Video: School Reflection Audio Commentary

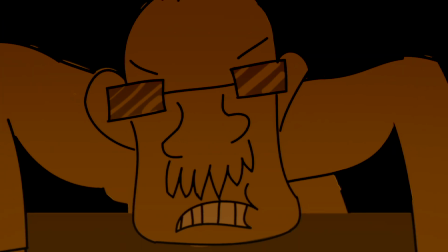245s
So I actually just sort of took little elements of that, and there's no real dialogue that I use in the film,
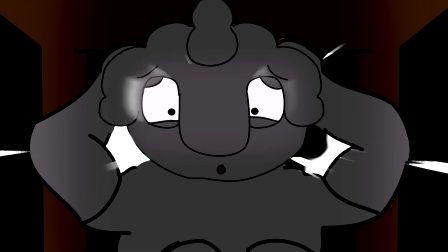251s
but I just took those little snippets and just kind of applied it from when he's making a noise, like, oh, it's sort of that.
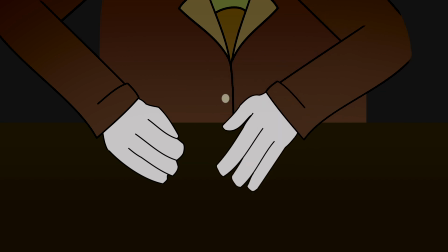258s
Oh, and the flashing background, that was just the fire effect, once again, just brighten up so you couldn't tell. Mrs. Sugar!
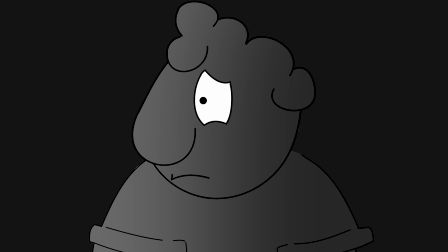265s
Now, this is actually a real-life person that I encounter at school.
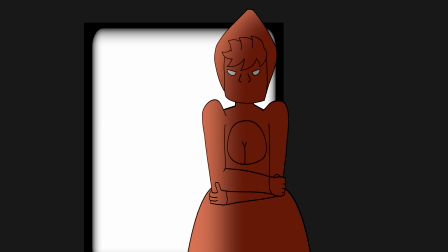269s
There she is, and every time I show this film to anybody, they often comment about her body. I don't think I really need to say anything more, but basically, I wanted to make her seem a lot more intimidating from the original film.
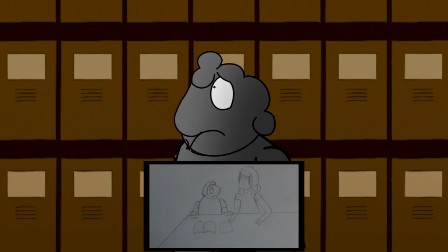284s
So I thought I'll give a bit of a seductive body, and I love that finger movement right there. Really nice, solid animation right there.
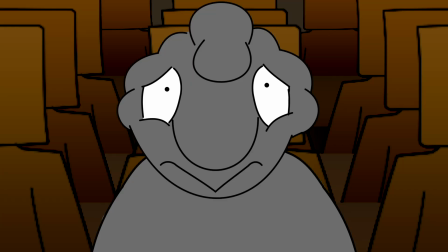290s
A lot of the animation, to save on time, I did a full sort of rotation with the head right there.
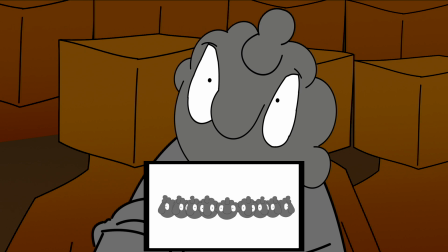298s
And any bits where I needed a side view, I just copy and paste from there,
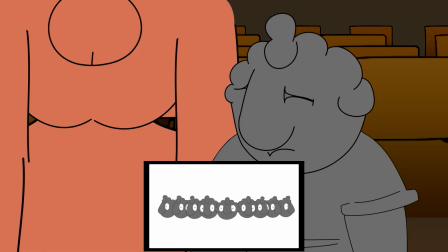303s
like the original sketches, and then I just sort of put on top like the new faces that would have to be added on,
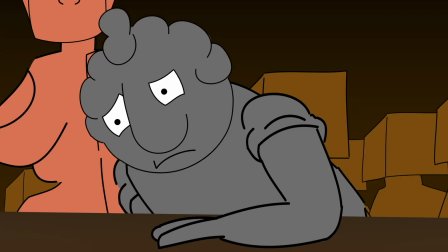309s
just to save on time, just to make it a bit more quicker. And since I had a rotation, it meant that when he turns his head, it's much more smoother.
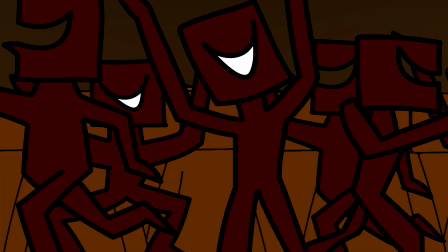317s
I love it when he picks up the pen. Here we go. This is probably my favourite bit of sound audio.
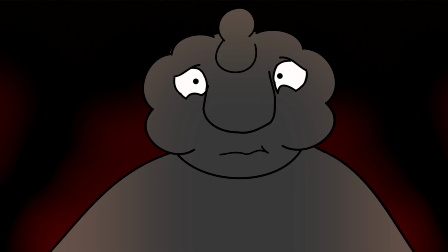323s
I did the music myself. I wanted to sort of challenge myself and make
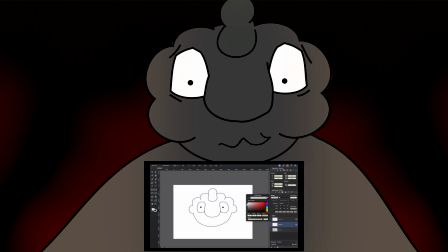328s
the soundtrack 100% original and the visuals 100% original, not rely on any copyright material whatsoever, even royalty-free stuff.
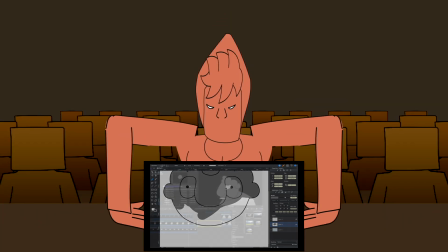335s
And yes, that is me screaming, and oh, my arms fell off. And there we go. This was a bit I was really scared of when I initially animated it.
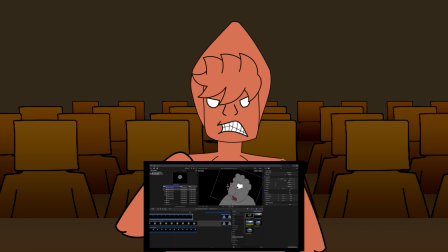342s
Young lad biting Mr. Sugar, because I didn't want it to make it justifiable, but I wanted to at least make it understandable to the audience why he would bite her,
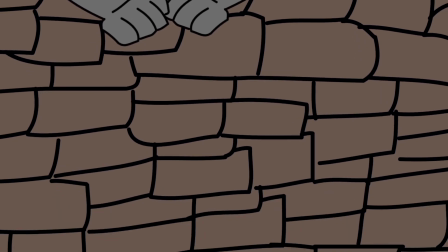350s
to show that Mr. Sugar handled that entire situation the wrong way by grabbing him by the arm.
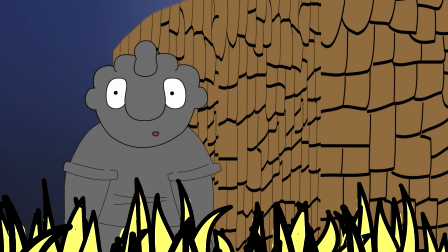357s
But I sort of contemplated this and showed a lot of the teachers the clip, and they felt that it was
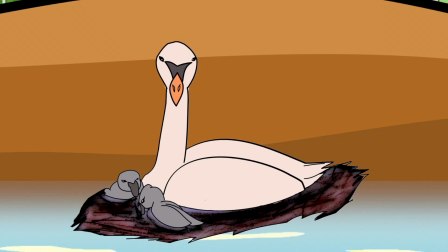366s
understandable as to why he would bite him. So yeah. Simple movement with the feet, but hardly any feet animation at all.
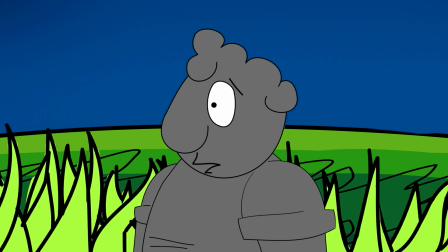372s
That bit of the swans, that was recycled from my test shoot, and oh, there's a nice cat.
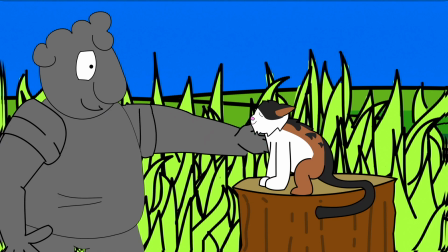377s
I'm not pleased with the cat picture. This was sort of a last minute addition because I just needed some sort of nice imagery to go alongside the ending,
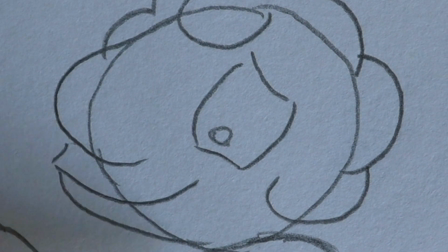385s
and well, I couldn't think of anything else, so I just thought I'd have him with my cat. And that cat is actually based on my cat Nala, which we'll see in a minute.
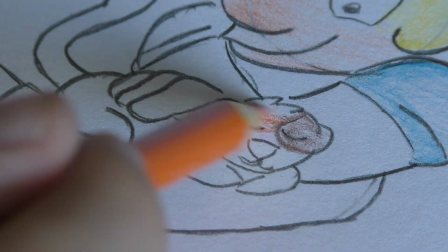392s
The reason I did that was because I thought in case I wanted any live action shots with a cat, I could just sort of base it on one of my own cats.
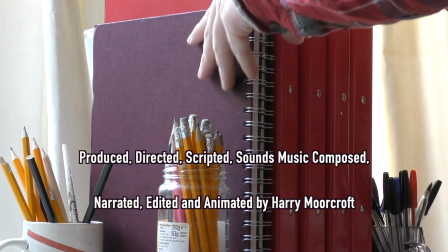399s
There he goes. He puts the book back, and we'll see her in a minute. But yeah, there she is.
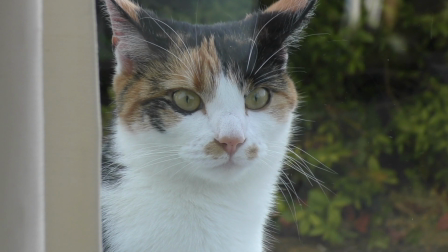406s
So thank you very much for watching. I had a lot more to say, but of course, a 6-minute video, not quite enough time to say it. But oh well. But yeah, please stay tuned for the behind the scenes stuff.